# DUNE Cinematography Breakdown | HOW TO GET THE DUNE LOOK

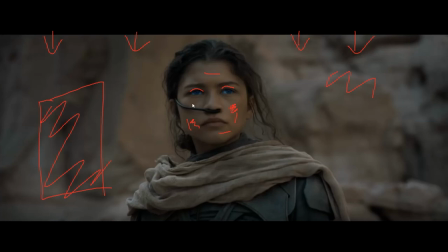We're also doing something interesting with the color in the shot. As you can see, her eyes here. We've really brought out the blue in her eyes to the point that it's in stark contrast with the rest of the scene. This could have been done using contacts or it could have also been done in the grade. It's definitely easier to do with contacts but can easily be amplified in the grade.
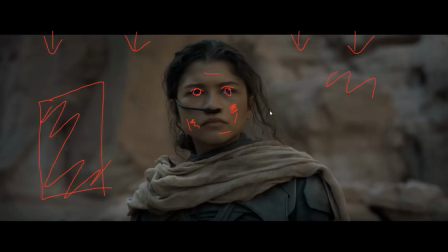So you know that's another way that we're creating some contrast in the scene by creating some color contrast between the eyes, her face, and the rocks. And you know we have a very brown scene. So this, you know, the black armor here, grayish black armor is a bit of an accent as well as her blue eyes.
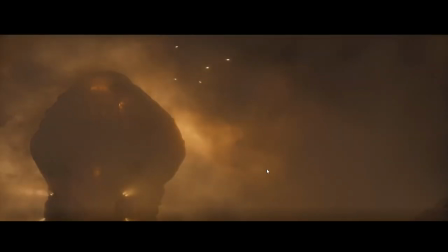I'm going to move on to the next. So again, we have this, you know, fog atmosphere.
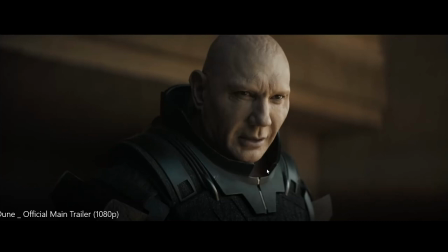Okay, so right here, we have essentially the same shot. You know, we have this slow push in on a character. And this one is a slightly wider lens. You can see we get a little bit more depth from this lens. And so in terms of the movement on this shot, we have a slow push in on the character just below eye level.
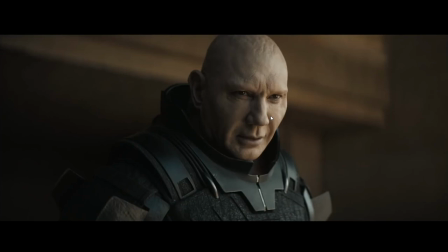And this time we're on a bit of a wider lens, maybe a 40 or 32 millimeter. This was shot on an anamorphic lens, it looks like. So I would say probably a 40 millimeter lens. We're choosing a flattering angle to the face, which is slightly below the eye line. And we're shooting up a little bit. And we're also off a little bit to one side of the face.
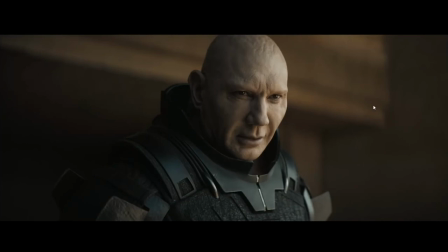So we're shooting from the shadow side. You can see that we have our light coming in here on his face. You can see the eye light here that's indicating where the light is coming from. And we have a soft nose shadow here.
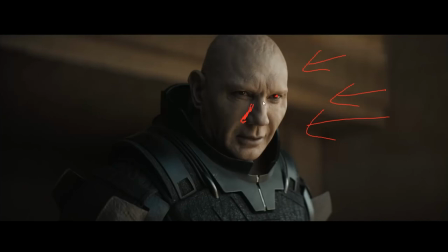It's very soft, so we can see that we have a large lighting source. That's what that means. So the larger the light source compared to the talent, the softer it's going to be on their face. The larger the source, the softer the light, generally. And you can do that either by increasing the actual size of the source.
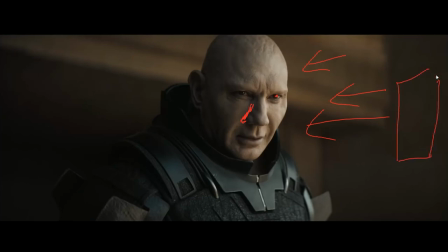So you have, you know, you have this size of source. If you want to make it softer, what you can do is diffuse it so you make the source even larger. Or, if that's not an option, you move it closer. So in relation to the subject, it's larger. We're shooting from the shadow side of the face, right?
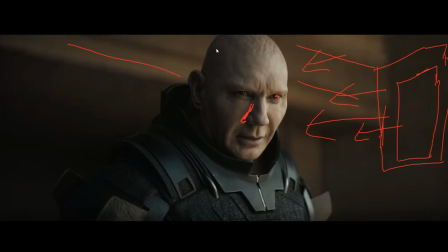Okay, so this is this is generally pretty much always what you want to do you want to shoot from the shadow side because that's going to give us the most shape on the far side of his face is bright and it's slowly transitioning to darkness that's going to allow us to see the
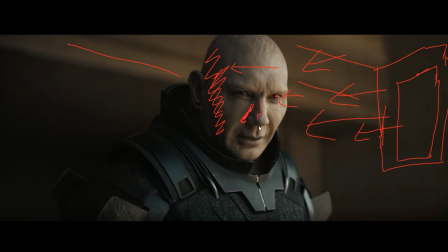actual shape of his face we see all you know these shapes here we see this shape um you know we can see the shape of his mouth and you know this stuff on his on his face like if we were shooting from the other side of his face all of that stuff would
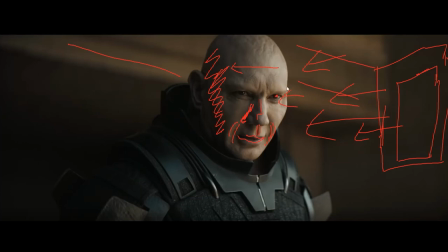simply be the same exposure so we wouldn't see any shadows and it wouldn't show any sort of depth on his face or any sort of shape to it so that's why we always want to shoot from the shadow side if possible and if it suits your look unless there's a certain reason that
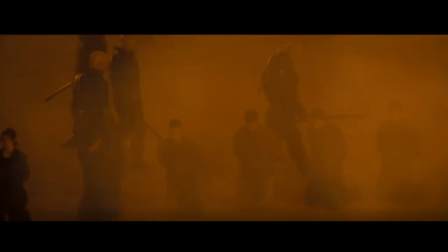you need to shoot from the other side to the next shot yeah we can see what i want to go over is this shot here.
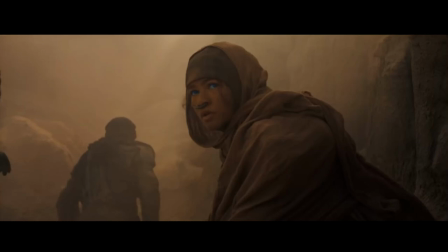We have a fairly heavy dust fog haze in the scene that we're seeing back here. It's filling the air. It's actually creating this light beam here, and you can see it's giving us this soft glow over the whole background of the image.
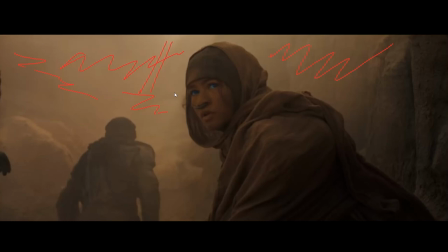We're lighting with a large soft light from above. That's, you know, filling in everything. We probably have space lights shooting through a 20 by 20 grid once again, and that's giving us this general ambient fill in our scene, you know, we have this more directional light shooting from up here in this area,
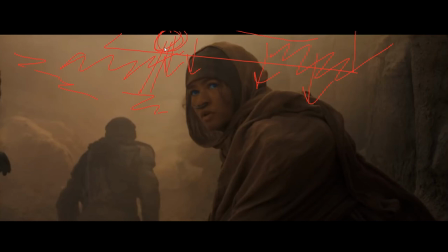okay? And that's giving us a little bit more shape to our scene. So it looks like it's a somewhat hard source shooting from up here because you can see we have these highlights. It's not crazy hard. It's probably something like an HMI, but, you know,
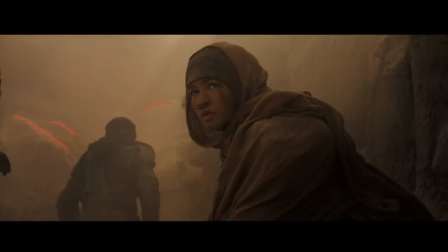we have a more directional source that's giving us this shape and also these light rays in our scene.